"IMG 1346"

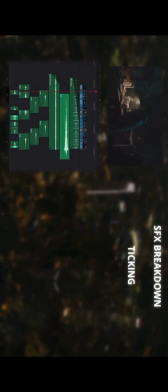4:36 While the timer counts down, a relentless, rhythmic ticking fills the room, growing louder with each passing second.
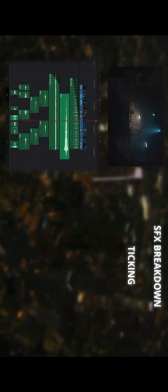4:42 The ticking is a constant reminder of the impending danger and heightens the tension.
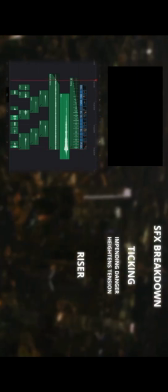4:46 Beyond this, a riser tone begins to gradually climb, a rising, ominous crescendo that reflects the viewer's growing unease.
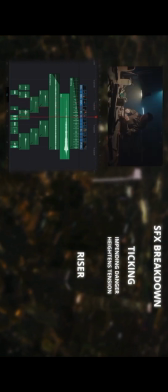4:53 Like a musical heartbeat that constantly accelerates, the riser sound adds an extra layer of tension to the scene.
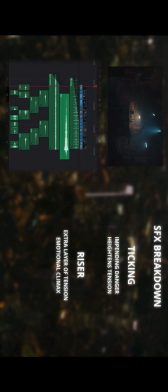4:59 The interplay between the relentless ticking and the riser sound creates an emotional climax. The viewer not only witnesses the impending danger, but also experiences it on a deep level.
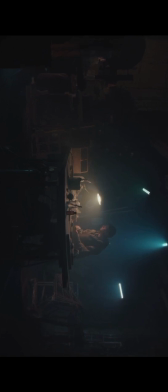5:08 Now, imagine an alternative scenario. The same setting, but this time there's only room sound.
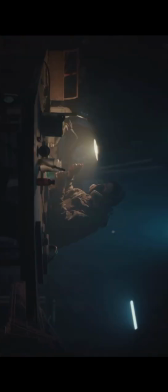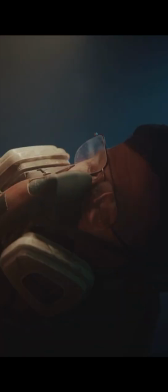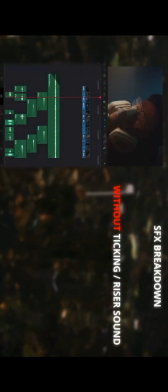5:25 Without the ticking and rising sound, the scene lacks the poignant urgency and emotional weight it carries.
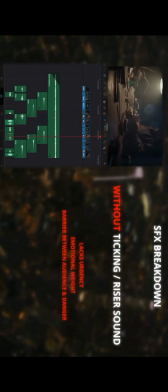5:31 The absence of sound is like a barrier between the audience and the impending danger, reducing the tension and robbing the scene of its compelling strength.
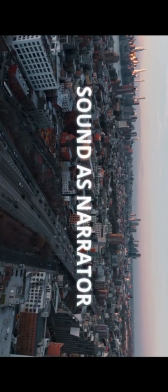5:38 Sound can also serve as a subtle narrator, by enhancing and leading the audience through the storyline.
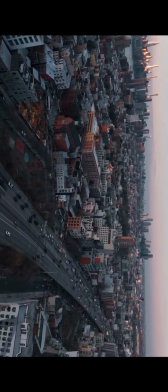5:43 Imagine a detective scene where the protagonist is piecing together clues in a dimly lit room.
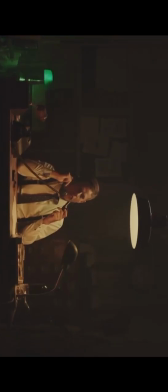5:47 You've reached the voicemail of, please leave your message after the tone.
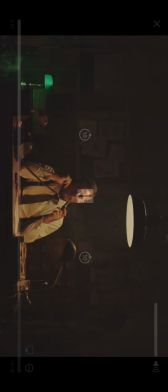5:53 As the protagonist investigates an important piece of evidence, a weak but unmistakable sound, like the ticking of a mysterious clock, grows louder and louder.
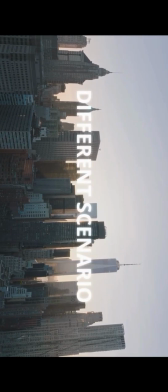6:02 Now let's imagine a completely different scenario within the same film.
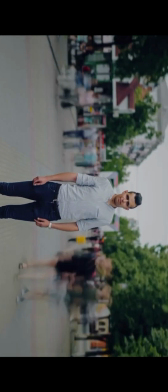6:10 Our detective is in the busy center of a crowded city, surrounded by chatter and street noise.
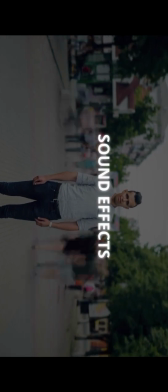6:16 In this case, the background noises fade away, drawing our attention to the detective thinking and combining clues.
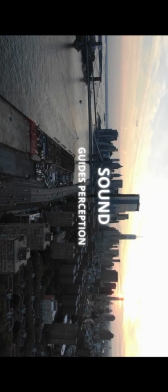6:21 In this way, the sound subtly guides our perception and makes it clear what is crucial to the plot and what is just a part of the environment.
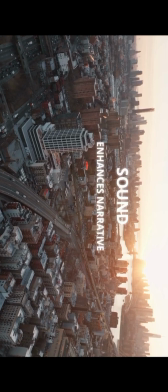6:28 This subtle guidance by sound enhances the narrative. It ensures that we do not get lost in the details or miss important points.
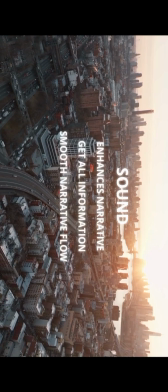6:34 It ensures a smooth narrative flow and leads us from one scene to the next without confusion.
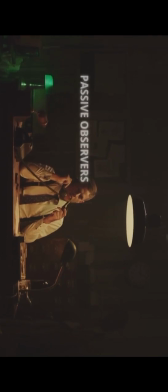6:39 In this way, our engagement with the story is enhanced. We become more than passive observers.
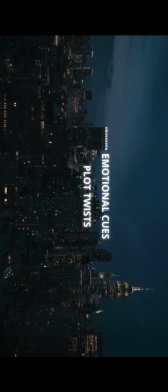6:43 We become active participants. We notice the emotional cues, the plot twists, and the development of the characters, all thanks to the artful use of sound.
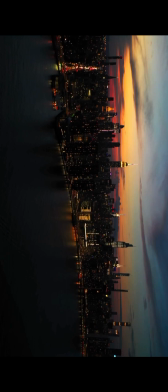6:52 Another crucial factor is the selection of sound. In video editing, every sound is a deliberate choice that contributes to the overall composition of the scene. Each sound, whether it's music, ambient or Foley sound, has the potential to evoke emotions, build tension, or convey information.
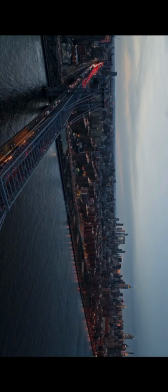7:07 Therefore, selecting the right sound for each moment is essential.
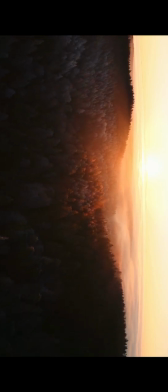Imagine a breathtaking sunset scene in a nature documentary. The camera captures a stunning aerial view of the sun dipping below the horizon, casting a warm, golden glow across the landscape.
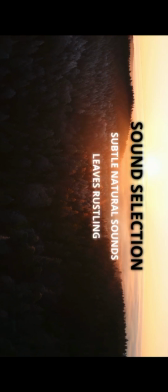7:29 The ideal sound selection here might involve subtle, natural sounds like a gentle rustling of leaves, distant bird song, and the soft murmur of a flowing stream.
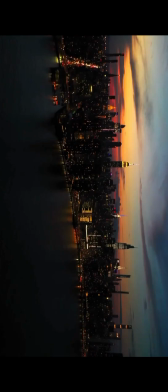7:38 These sounds create a sense of balance and harmony for the audience. Now, let's imagine the same sunset scene, but with an intrusive drone sound dominating the audio.
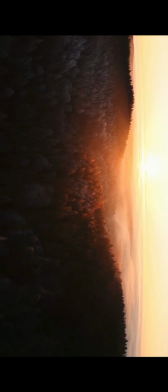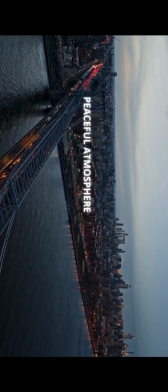7:54 Instead of a peaceful atmosphere created by the sounds of nature, the viewer hears the cinematic drone sound.
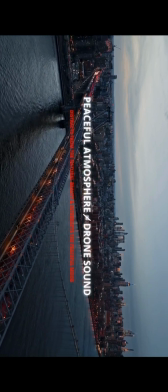8:00 This not only distracts from the natural beauty of the scene, but also interrupts the peaceful mood.
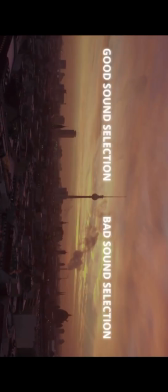8:04 This example illustrates how certain sounds, such as gentle rustling of leaves, along with singing birds or the intrusive drone sound, can either enhance or disrupt the scene.
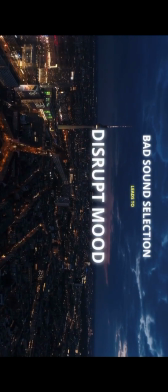8:14 Making inappropriate or overpowering sound choices can disrupt the intended mood and message, ultimately affecting the scene's effectiveness.
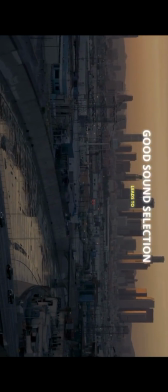8:21 On the other hand, choosing the right sounds to complement the visuals and the narrative, video editors can transport viewers into the heart of the moment, creating memories.
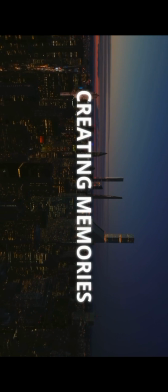8:30 Yes, when a film uses sound skillfully, it can achieve magic, engraving itself into the depths of your memory.
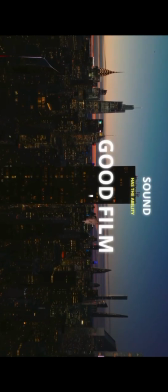8:36 Sound in its all complexity has the ability to transform a good film into a memorable masterpiece and ensure that you not only see the story,
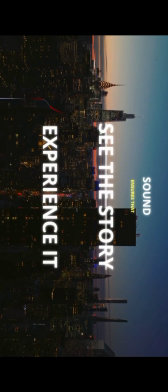8:43 but experience it in its whole.